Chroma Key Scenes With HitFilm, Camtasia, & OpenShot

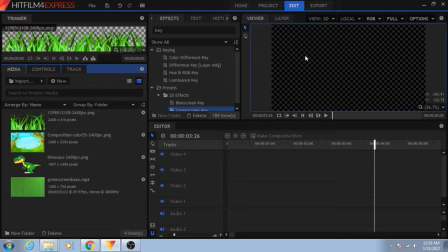[0:00]
Here's how to do some basic chroma key in three different programs: HitFilm Express, Camtasia, and OpenShot. We're going to start with HitFilm for Express because I like this one the most. So I've already got some artwork that I found on openclipart.org, and I recorded myself in front of a green screen.
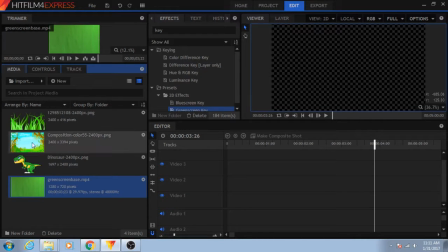[0:18]
We're going to throw all these together. We are going to start with our background and set this up.
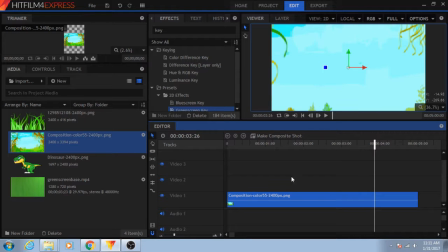[0:24]
Just like this, doesn't look really good. We've got some little things peeking out on the sides, but let's make this better.
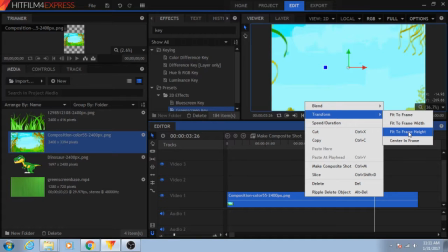[0:31]
So let's make this fit to height. Oh, that's horrible.
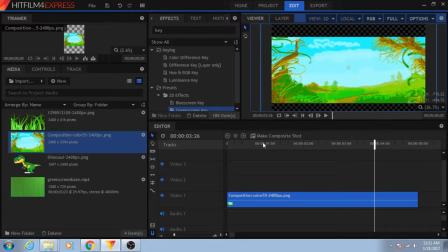[0:37]
Sometimes the background's not going to line up. We're just going to stretch this to fit. There we go.
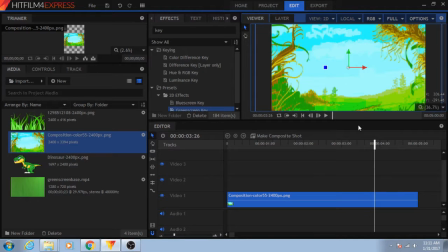[0:42]
That's good enough. I'm not really worried about the scale because it's really just trees and greenery. You might need to worry about the scale for yours, though.
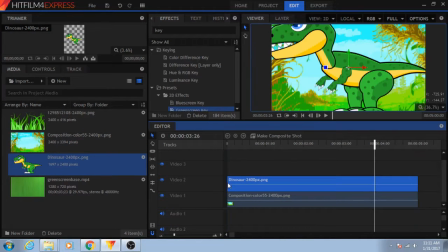[0:49]
And I'm going to include a dinosaur because in my recording I'm freaking out, so I might as well have something to freak out about. And I can resize him too if I want, but I kind of like that he's filling the frame all the way, so I'm just going to leave it like that, to be honest.
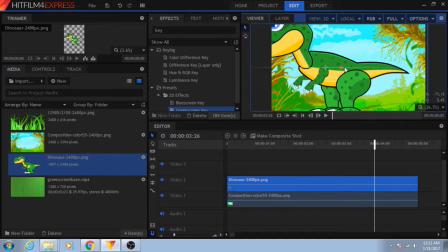[1:03]
I could move him around if I really wanted to, but let's just leave him right here. That's good.
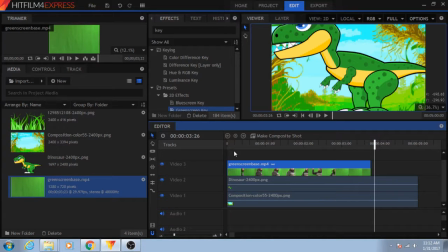[1:09]
Okay, next I'm going to add myself in my green screen recording, and I admit I've already trimmed this up a little bit,
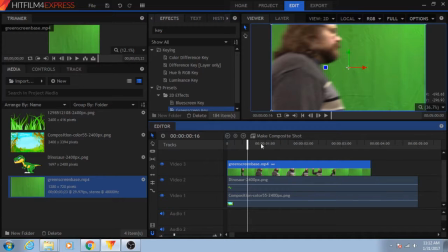[1:18]
but now you see me freaking out. And, oh, I should mention, I made this whole interface look like this by clicking on this little grid up here. You can change your workspace setup.
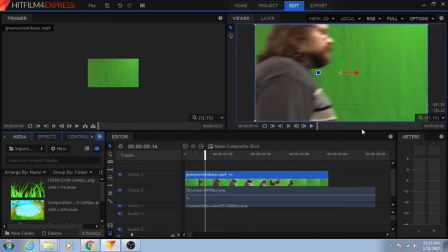[1:30]
So this is how it normally looks in HitFilm for Express when you first open it up,
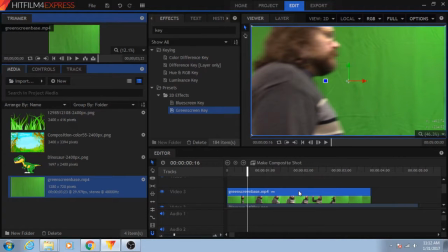[1:37]
but I went for classic mode and I'm enjoying that more. All right. Now, this isn't quite done yet because I need to add my green screen key. So in effects, I typed in the word key, there's green screen, drag this right on top of my green screen recording.
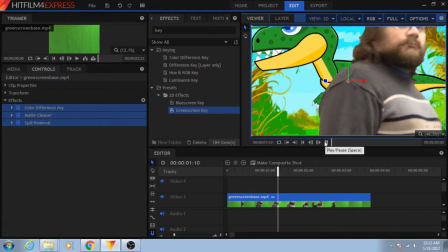[1:54]
And I shouldn't really need to modify it too much. That doesn't look too bad.
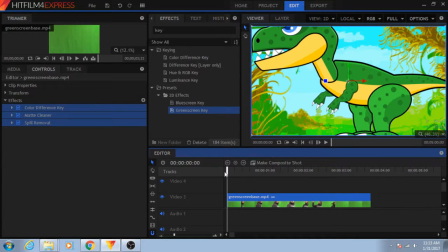[1:59]
I'm a little blurry, but that's probably more from me moving so quickly.
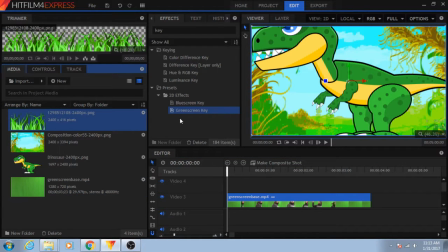[2:04]
Now, last thing, I don't want to just be in the foreground.
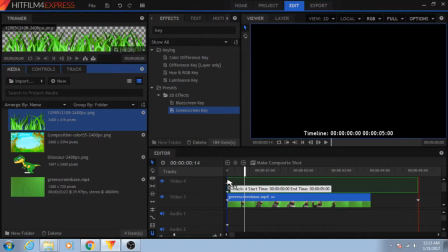[2:09]
I want to look like I'm more immersed in the shot. So I found some grass on openclipart.org as well.
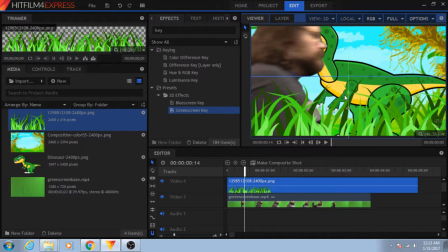[2:15]
I'm going to have this added in front. So now
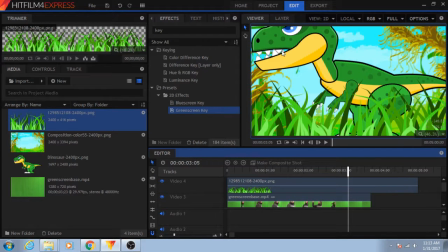[2:24]
it looks more like I'm going through the jungle, and oh, by the way, there's a giant dinosaur behind me. There's more trimming up I could do, make all these clips the same size, add some sound effects, but that's the basics in HitFilm for Express.
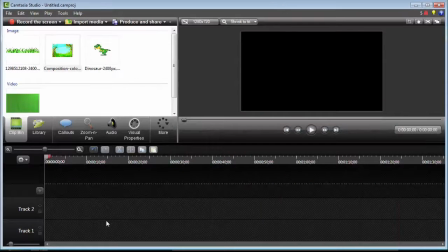[2:38]
Let's move on to the next program. Next up, let's use Camtasia Studio. Now, this is Camtasia Studio 8. It's what I have installed in my lab for my students. I think 9 is out now.
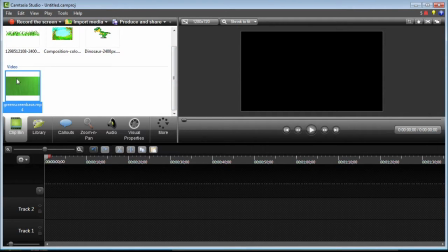[2:51]
Now, it's important to start off with your video clip, because that's going to have the right aspect ratio. And I know that's going to be further in, so let's have that be on track 3.
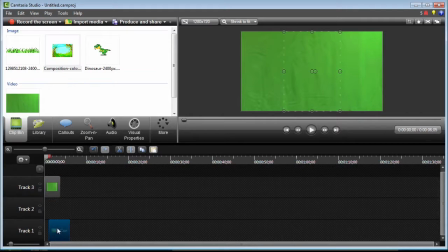[3:04]
I'm going to drag in my background on the track 1. And you'll notice how it's outlining it here. We know that's the wrong size, so I'm just going to stretch this out so that it sticks out on the edges a little bit. I'm going to drag my dinosaur in for track 2.
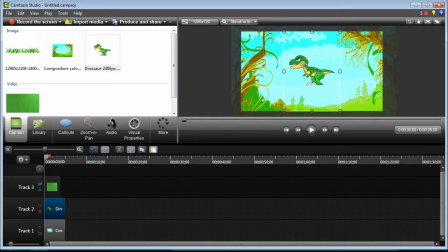[3:26]
Make track 3 invisible. Dinosaur is really tiny. Let's make him larger. Shove him in there. Make that track visible again. Throw the grass in on top.
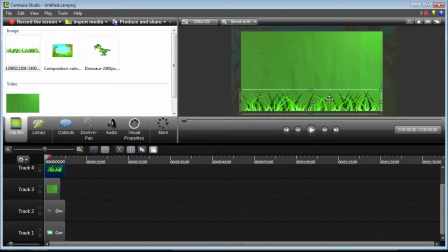[3:41]
Drag this down. It's all pretty easy so far. And now for the chroma key. Now, for chroma key in Camtasia, what we do is we click on the track we want to chroma key. And we go to Visual Properties. If you don't see Visual Properties, click on More, and it'll be in there.
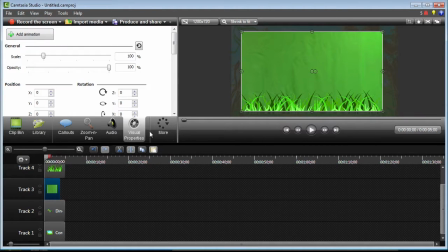[3:59]
It just can't show you all these at once, depending on your screen size. So in Visual Properties, there's an option that says Remove a Color.